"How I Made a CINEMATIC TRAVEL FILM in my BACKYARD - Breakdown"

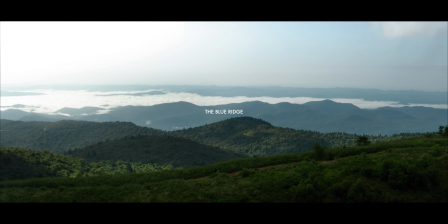0s
So a few days ago, I released The Blue Ridge, which is my most recent cinematic travel film,
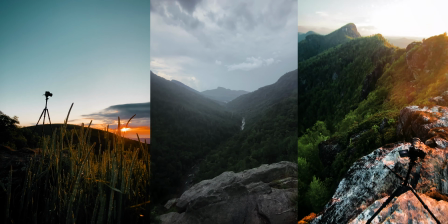6s
but one that I made not by traveling, but by staying nearby here in the Blue Ridge Mountains.
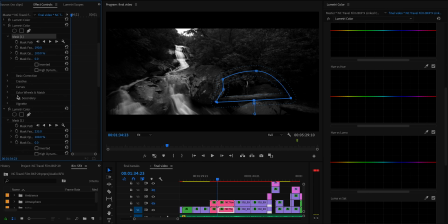13s
And you know the drill. Today, I want to break it down for you, go through the edits, and then at the end of this video,
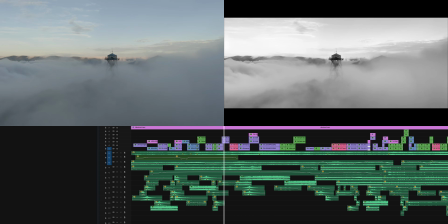19s
I'm going to show you kind of like a before and after split screen breakdown of the entire timeline.
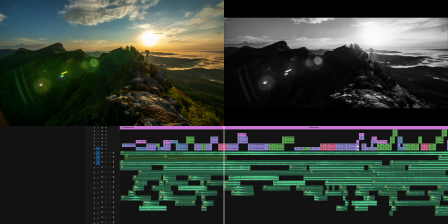26s
And I'm going to put that at the end rather than the beginning this time,
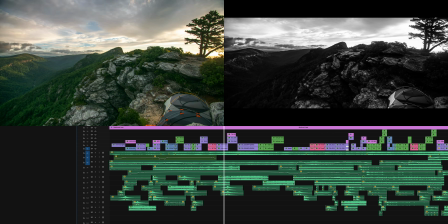30s
just so that you have the context of everything I'm going to talk about in this video when you go into it. Before we jump into this breakdown, I also just wanted to let you know about my channel membership.
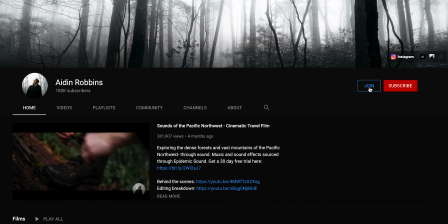40s
This is a monthly membership that you can join on my channel to get access to raw footage from my videos,
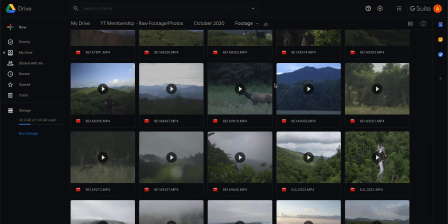46s
as well as extended tutorials and a private Discord server for members only, where you can ask me questions about filmmaking and photography,
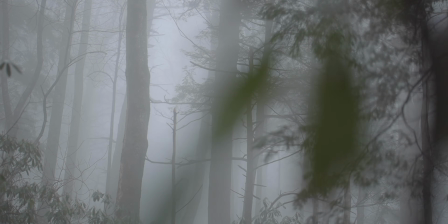55s
show me your work, and I'll give you specific feedback on it. And this month, I released a bunch of raw footage from this short film that you can download and play around with for yourself.
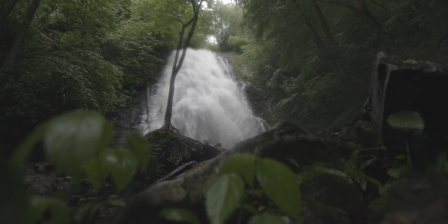64s
And I also released an extended tutorial going over very hands-on a bunch of the stuff that went into this edit. And then I also released the pre-production elements from the short film.
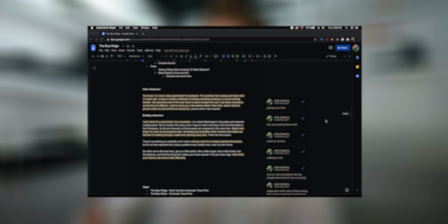76s
So my giant document that I put all my planning and shot lists on, as well as all of my storyboards. If that sounds like something that would be useful for you and would help you learn more about your craft, there will be a link in the description. But that being said, let's go ahead and get into this breakdown. First, you need to understand the overall concept that I had going into making this project.
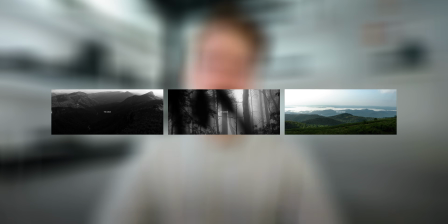99s
And at its most basic level, there are 3 different sequences in this video, each one showing kind of a different part of the Blue Ridge Mountains.
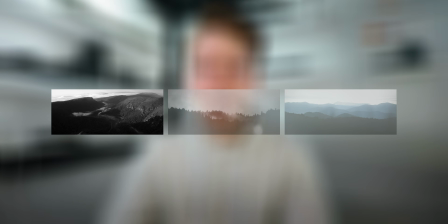107s
We have the gorge, which is very rocky cliffs, this cool canyon and river.
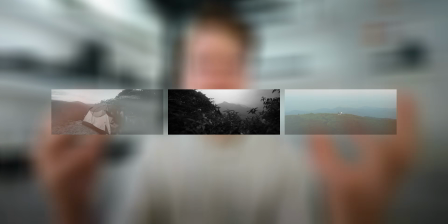113s
Then we have the Smokies in the Great Smoky Mountains, which is more large mountains and forests with a lot of fog and mist.
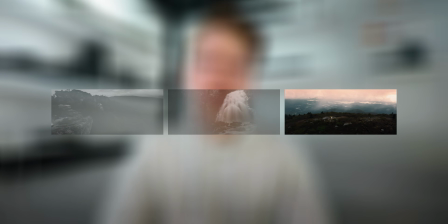121s
And then we finally have the Blue Ridge, where you have these larger,
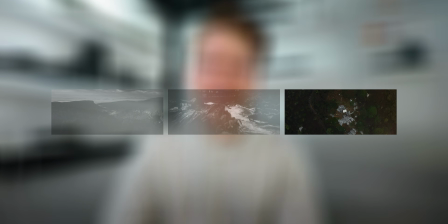125s
very grassy hills and ridge lines where you can see the blue layers surrounding you. So 3 very different looking parts of the same location.
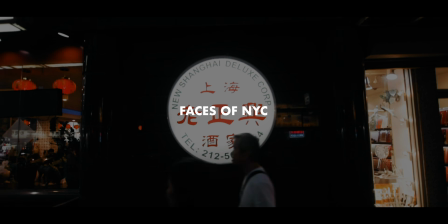137s
It's actually pretty similar to Faces of NYC, which is another travel film I made about a year ago exploring New York City.
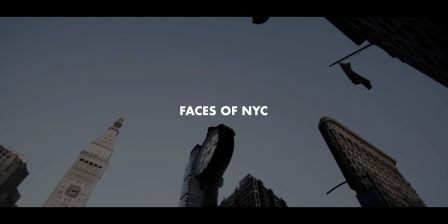145s
So you'll see throughout this breakdown that if you've seen that video, it's actually a very similar concept and format. I wanted the first 2 sequences to basically be the most romanticized, glammed up version of this location possible.
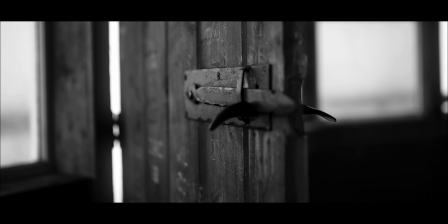159s
So there are no people pictured after the voiceover.
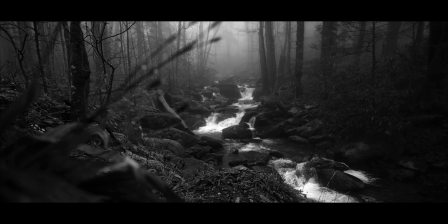162s
It's all perfect weather conditions, and it's also black and white, which we'll get a little more into later.
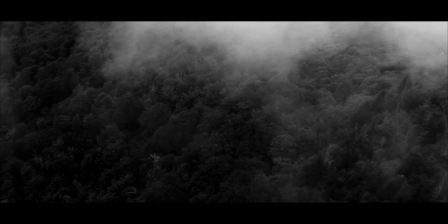169s
I made this sequence of time lapses to show this storm rolling in the gorge to transition us into the Smokies sequence.
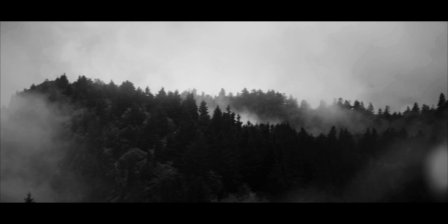177s
Once again, something very similar to Faces of NYC,
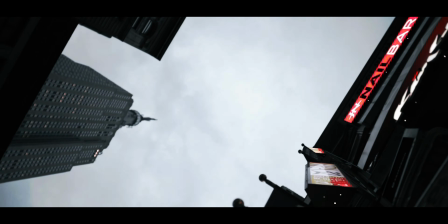181s
where a weather change signals a transition between 2 major sequences in the video.
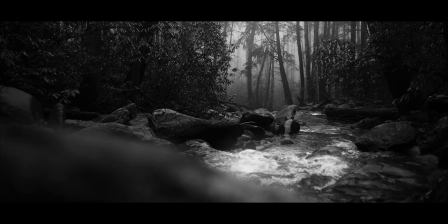186s
And then once we get into that Smoky sequence, I wanted to really focus on the fog and crazy cloud conditions that you can get in that area.
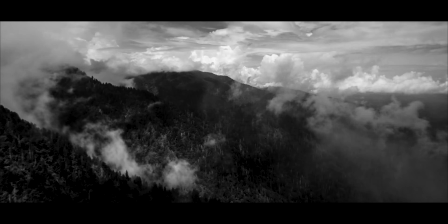195s
That's what they're known for. That's why they're called the Smoky Mountains.
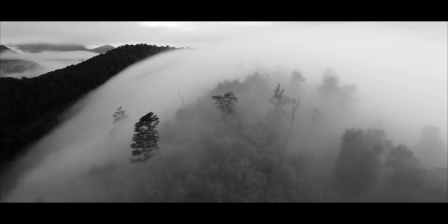199s
And I really wanted it to characterize that location as having those weather conditions.
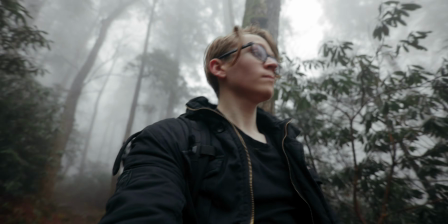204s
The problem is getting footage from the right location and with the right weather conditions takes a lot of time and luck. So the bulk of that sequence does come from 2 shoots in the Smoky Mountains
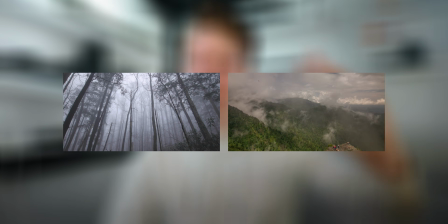216s
where I got very lucky and had perfect fog and low clouds,
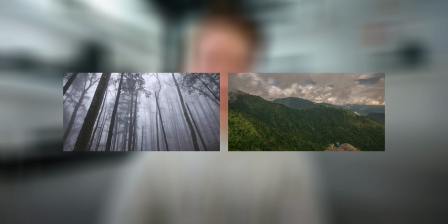221s
but I also filled in a lot of gaps using footage that had those weather conditions but wasn't necessarily from that area. So people who are from this area might be able to recognize that this waterfall, for example, is not in the Smoky Mountains at all, but I chose to prioritize the story and structure of the video over having it technically be correct, I guess.
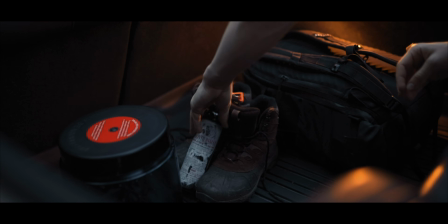247s
The final 3rd sequence, I wanted to then be more kind of personal and real.
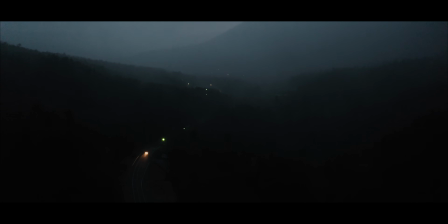253s
So instead of big dynamic camera motion, there's a lot of slower static shots.
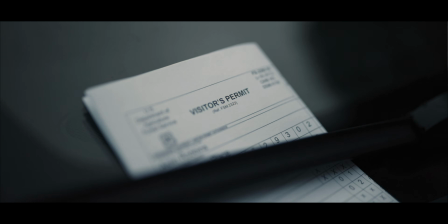259s
And instead of focusing entirely on the landscape, you see me in frame in a lot of that footage.
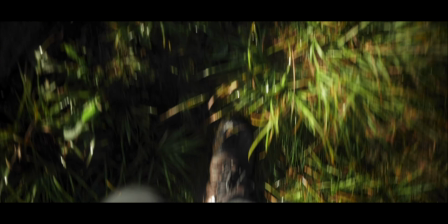264s
And instead of black and white, this sequence is the only one that's in color. This sequence, I also wanted to kind of show the reality that goes into capturing that very romanticized version of the location.
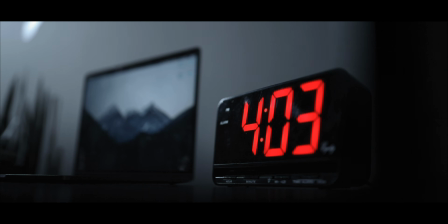278s
So we see me researching a trail, getting up early, filling out a camping permit, hiking a long distance. So you kind of see what goes into capturing the first part of the video. So it's kind of saying, you can capture this amazing footage really close to your home, but it's not as simple as just going out and like seeing a sick view. You might have to work a little more for it, and that's okay. I also made storyboards and a shot list for this entire sequence, so it was very planned out,
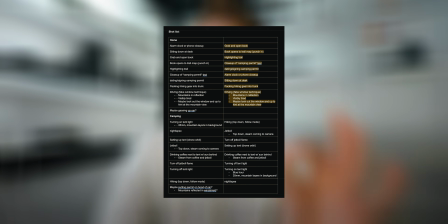312s
very intentional, the order of shots and the subject matter of each shot. And planning a travel video like this is something I'm actually going to be talking about in a video later this week, so you can stick around for a lot more detail on that. The voiceover in this end sequence to the video also focuses on the Blue Ridge,
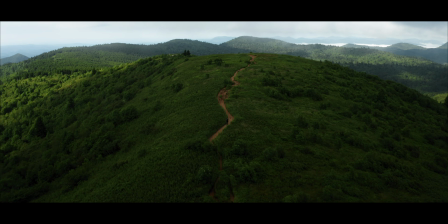330s
kind of making it a symbol of the things that make any destination unique from every other destination.
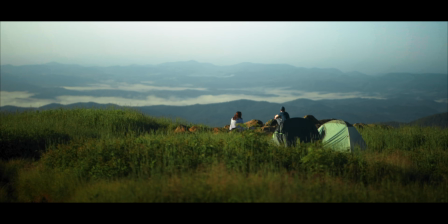337s
And that idea actually didn't come to me until later in the edit. So after I had already finished like a rough edit for a lot of like the first black and white part of the video,
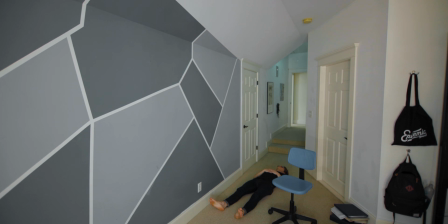348s
I was kind of just banging my head against my desk, staring at a blank Google Doc, trying to write a good voiceover for the last part to really wrap the video up. And eventually, from long enough of doing that, I had the idea to make the Blue Ridge not only into the title of the video,
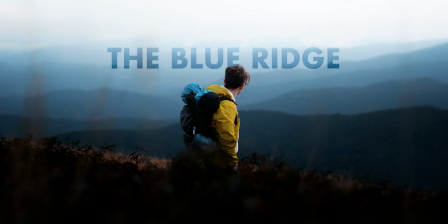364s
but into a symbol that could represent something for everyone watching the video. And it's kind of just that aha moment when the entire project comes together and you can finalize that concept and like what the video is actually about. And for this one, it just happened to come 2/3 of the way into the project. And then finally, after that voiceover ends,
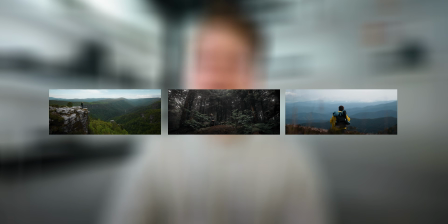389s
we have these final 3 longer static shots where we return to each of the locations previously visited in the video. And this time we see them in color. So it's kind of supposed to represent going back and seeing them now with like a fresh perspective.
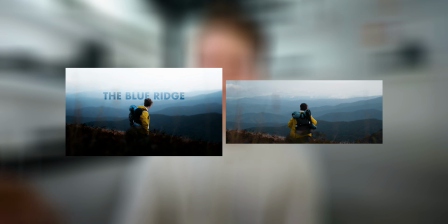405s
That very final shot is also the thumbnail of the video. So ending there kind of just brings it all the way back and wraps up the project. So after that winded explanation of the concept and idea behind this video, let's talk about how I actually made it into a video that you can watch. Starting out with the first step in that process, which is organization and selects.
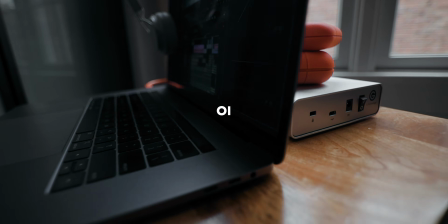426s
For this video, I had a lot of footage, about 600 gigabytes of raw footage, and I think about 3 hours of selects on the timeline after I had gone through and trimmed out all the good parts.
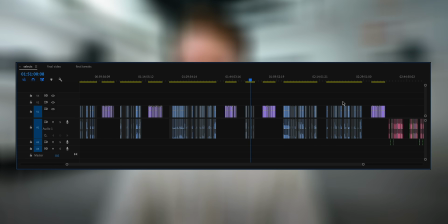438s
So the first step was just to go through all of the footage, do selects for absolutely everything, and put all of those selects on a selects timeline. And the selects timeline is something I talked about in another video, which I'll link right up here. A lot of the things I talk about in these breakdowns are things that I've talked about more in depth in other videos. So I'll be linking those videos in the cards right up here in the corner, as well as the description.
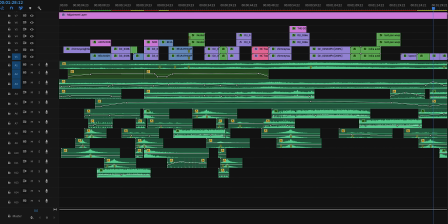463s
As with most of my projects, the rough cut was by far the hardest,
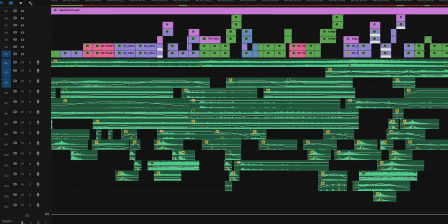467s
most time-consuming, and most headache-inducing step in the entire edit.
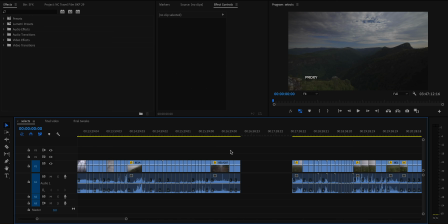472s
The big challenge here was taking so much footage from so many different locations and weather conditions and
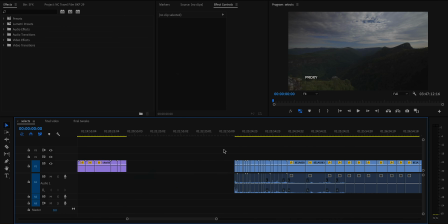478s
making it look like it's 3 cohesive sequences in 3 locations.